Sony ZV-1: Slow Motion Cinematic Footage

Just because I picked up the Sony ZV-E10 doesn't mean I'm going to throw the Sony ZV-1 into the drawer and just forget about it. In fact, one of my favorite features of the ZV-1 is the HFR mode and that was also one of my favorite videos. So in this video I figure let's just make some more cool slow motion shots using the HFR mode.
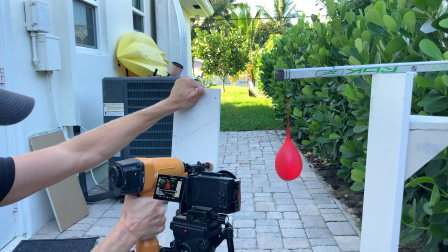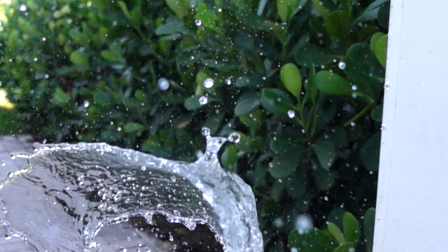So I hope you have some time. I say we go get some more HFR shots using the ZV-1. If you're a little bit confused on how to set your Sony ZV-1 up for HFR or high frame rate mode, I actually made a video about it already and I'll leave that in the description so you guys can take a look at it. But in the meantime, don't forget to like this video.
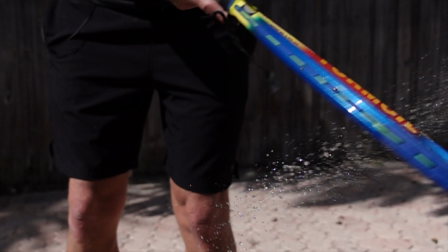It's really not that hard, but there are some steps that you need to take in order to get the most from your camera. If you missed that video, I'll catch you up a little bit and I'm going to teach you some tips and tricks and techniques to use while you're using hfr video
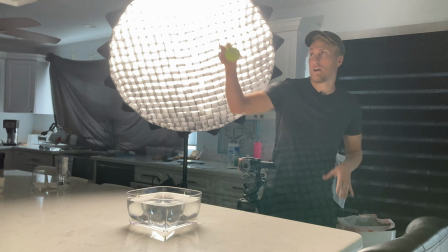the first thing to always remember is to make sure your subject is lit very well don't
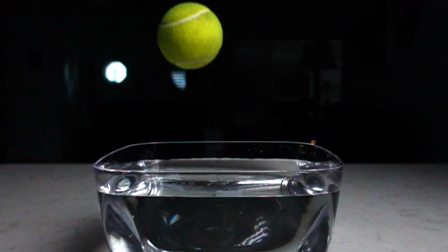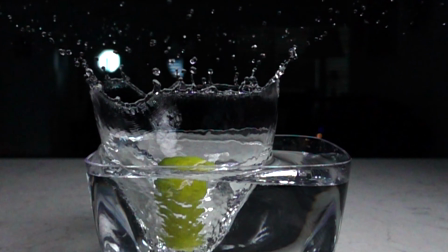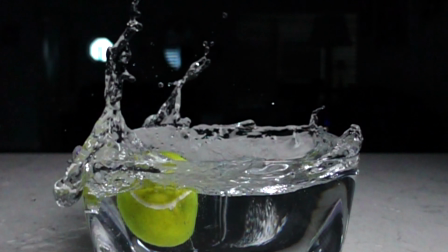forget the shutter speed on the zv1 jumps up to 1 over 1000 when you're shooting in 960 frames per second so you really do need a lot of light in order to light your subject properly in fact it's probably a good idea just to go outside and use some of that light from the sun it's always best to use manual focus when you're in HFR mode that way you can set your own focus window and you know exactly where you need to be at when you press that end trigger.
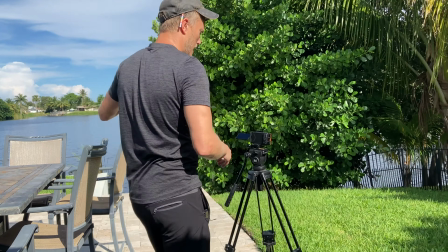So for this spray bottle shot I'm just gonna
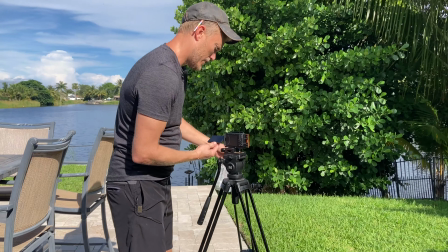get my focus with the ZV-1 and
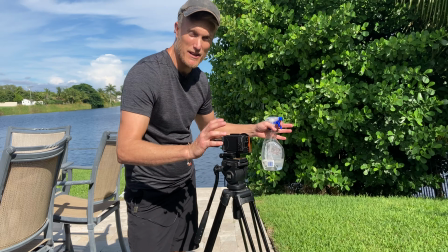as soon as I find out where that is I go ahead and press manual focus and I know if I keep my bottle right here that it's gonna be in the focus window.
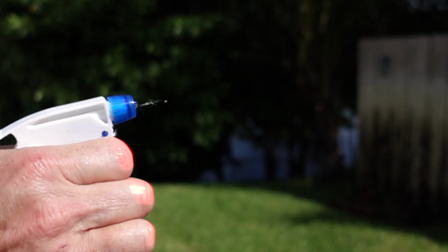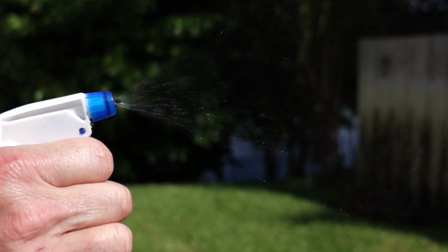I love that shot because the drips of water are being refracted by the light.
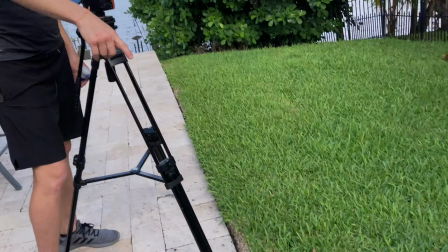Hey look at that an egg.
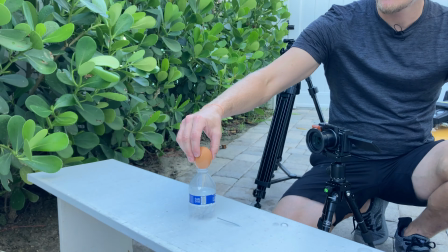One thing to remember when you're shooting with HFR mode is to make sure that you're not shooting in direct sunlight because then you get that harsh light on your subject. It's better to do it when you have light that's bouncing off of things like right now we're in the shadow and we're getting some good ambient light right on this egg.
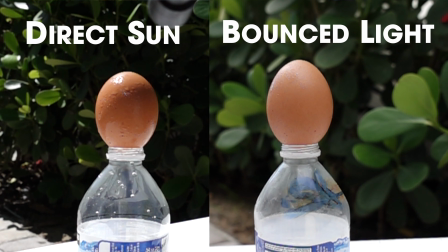So what I'm gonna do is shoot it.
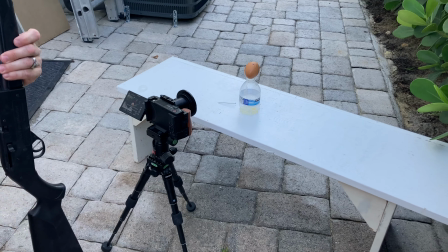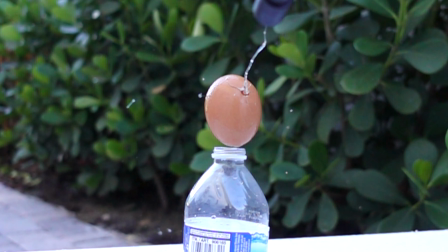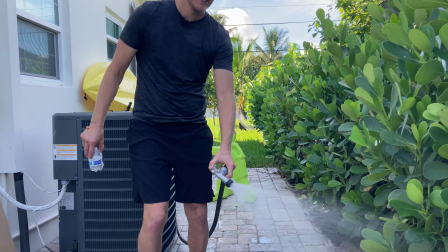I was so excited about that shot that I forgot I had to clean up all the egg. Oh shoot, my shoes are all wet. Since we don't have a lot of time to let the sun dry my shoe, I figured I would just use a lighter and since we have the ZV-1 on the tripod we might as well just get another high frame rate shot. I always shoot in program auto because that's just one less thing we have to worry about. So where were we? Oh yes, tips, tricks, and techniques to use when you're shooting with HFR and the ZV-1.
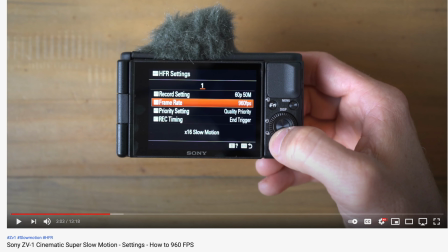So one thing that you want to do first is copy down these settings. Since I don't have a camera to take pictures of those settings, I'm just going to write them down.